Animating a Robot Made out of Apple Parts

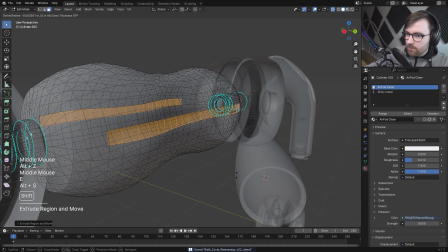that feels nice one on each side and it's just a really simple in like this when you zoom out it's a nice detail it's
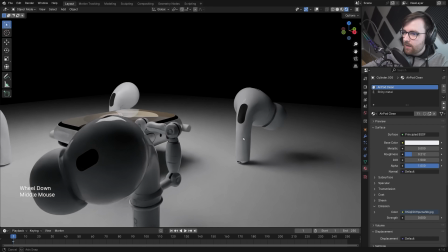nice to just have something like that i want the light to catch something and i want the legs to be just a little bit more technological than the airpods
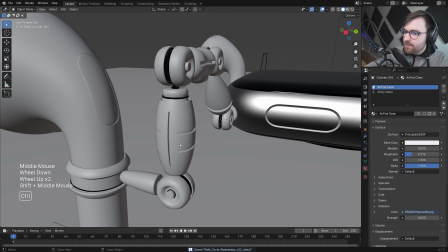okay so now let's start parenting stuff okay i
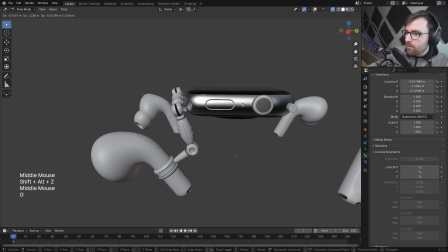figured out the correct bones to lock i think yeah this can be quite fun
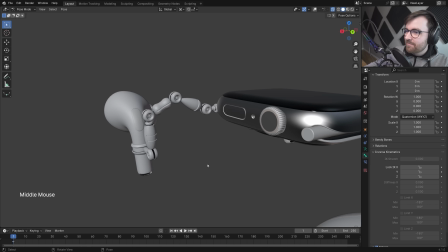look at that that's so much
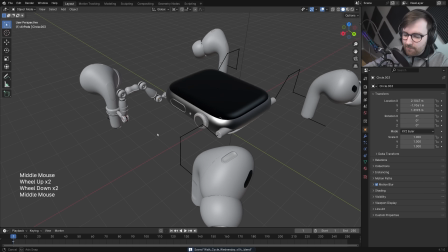fun yeah let's duplicate the legs and let's start animating okay
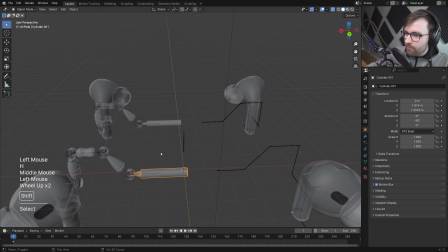so we got two legs so now according to my brain it should be possible to do this
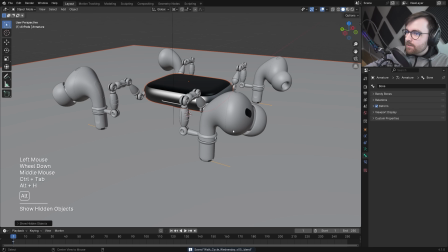okay so now all the bones should be parented let's see what the rig looks like
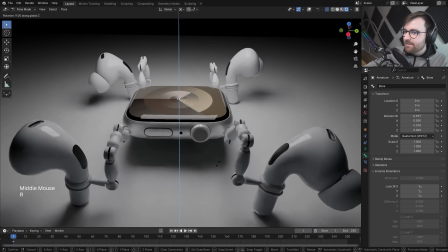oh nice look at how cool it looks when it's leaning over like that i like it oh i like how it can go up like that oh
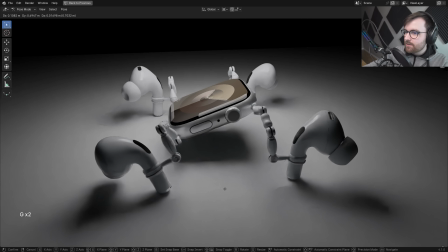this looks really nice yeah it's gonna start up and then maybe go down like this there's just so little movement
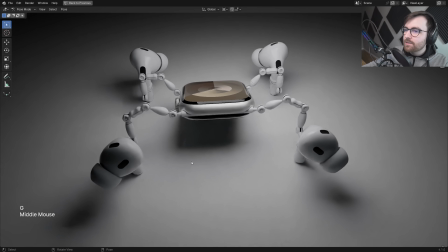oh my god yeah this is gonna look so weird you know what it's gonna have to walk like this i think it's gonna be a crab that's walking yeah it's gonna have to
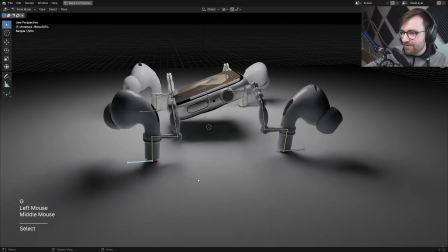be that because i mean look at how little movement you have this way it's it's such a stupid rig oh i'm an idiot yeah it's a pretty pretty
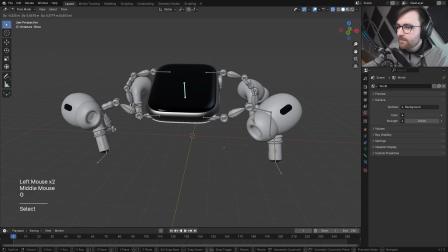messed up character but i think it could be cool to animate it okay yeah let's add some animation to this so maybe it starts it
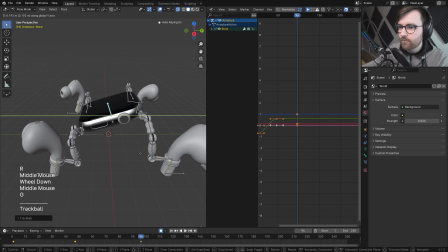starts at the bottom and then it just kind of moves up and then it does a little bit of a rotation it actually comes alive really fast yeah
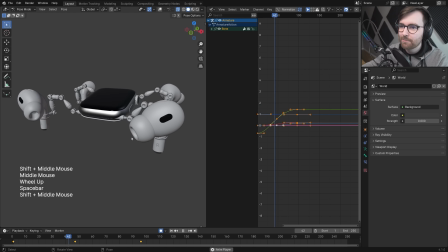look at that and maybe there's something on the display as well i'm gonna have to figure out what that's gonna be but okay
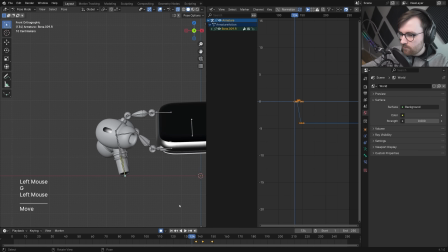that's nice
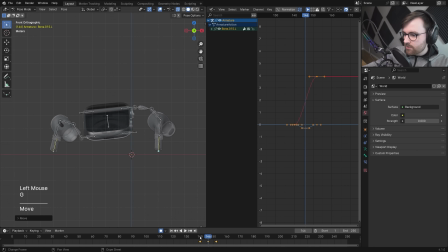okay so we got this one leg uh note to self i should probably just animate both legs at the same time because that's how it's gonna be walking. Yeah so it starts up rises up and then it starts walking nice okay yeah let's do the other legs as well
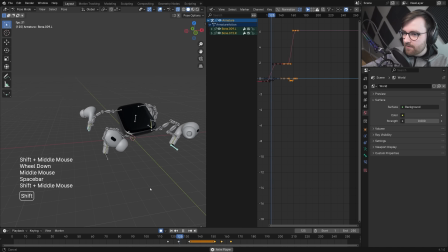this is so stupid it looks so stupid that's no one ever asked for this so it starts like this
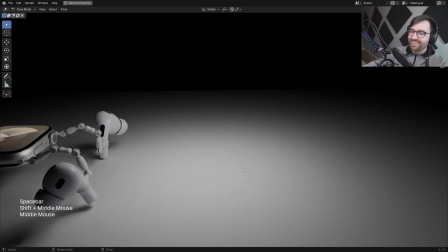yeah we may have to do something after we
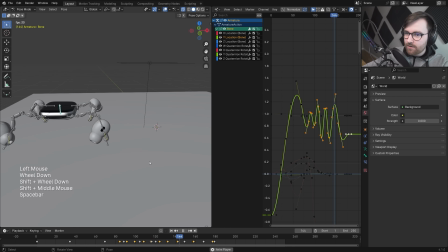walked over here as well because it's too short to just end there it would be a little bit fun if all the legs are like
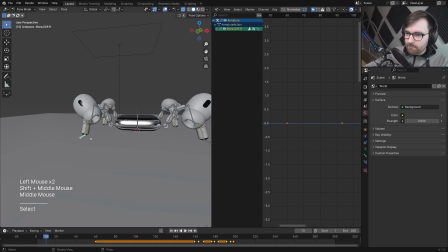starting in some sort of charging position they can be like packed in in a way tucked in like this
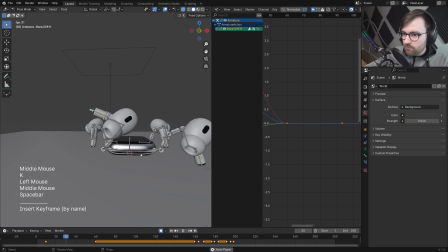maybe up here yeah
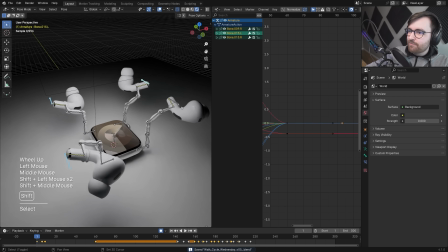that's that is kind of fun i like it i'm being too hard on myself it's a fun rig it's just very unpredictable and very unstable and very
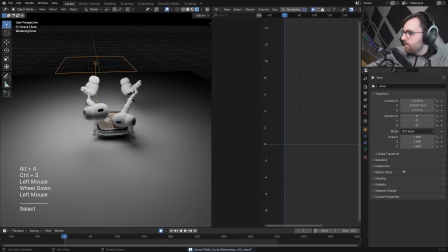difficult to set up you know i got an idea how cool would it be if this was like it's almost like a cat in the sun
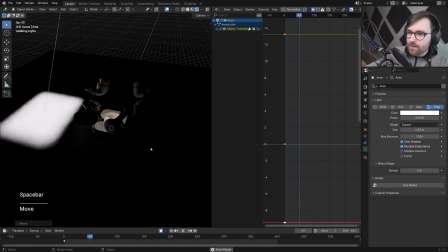you know and then eventually the sun kind of like the sun moves over there then this has to kind of wake up and then go into the sun again yeah
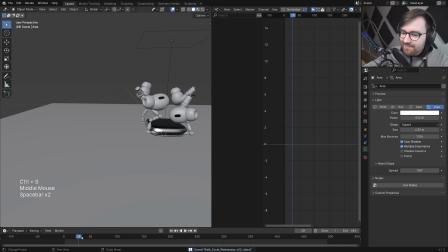what if it's charging in the sun actually i like that idea yeah that's like this is like a robot that is it needs
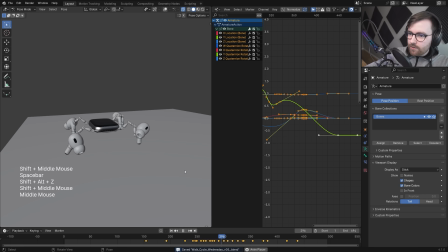to charge up yeah so it kind of it walks over and then it
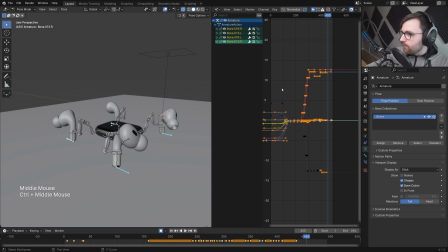finds its place then all these legs they will go back into their crazy relaxed position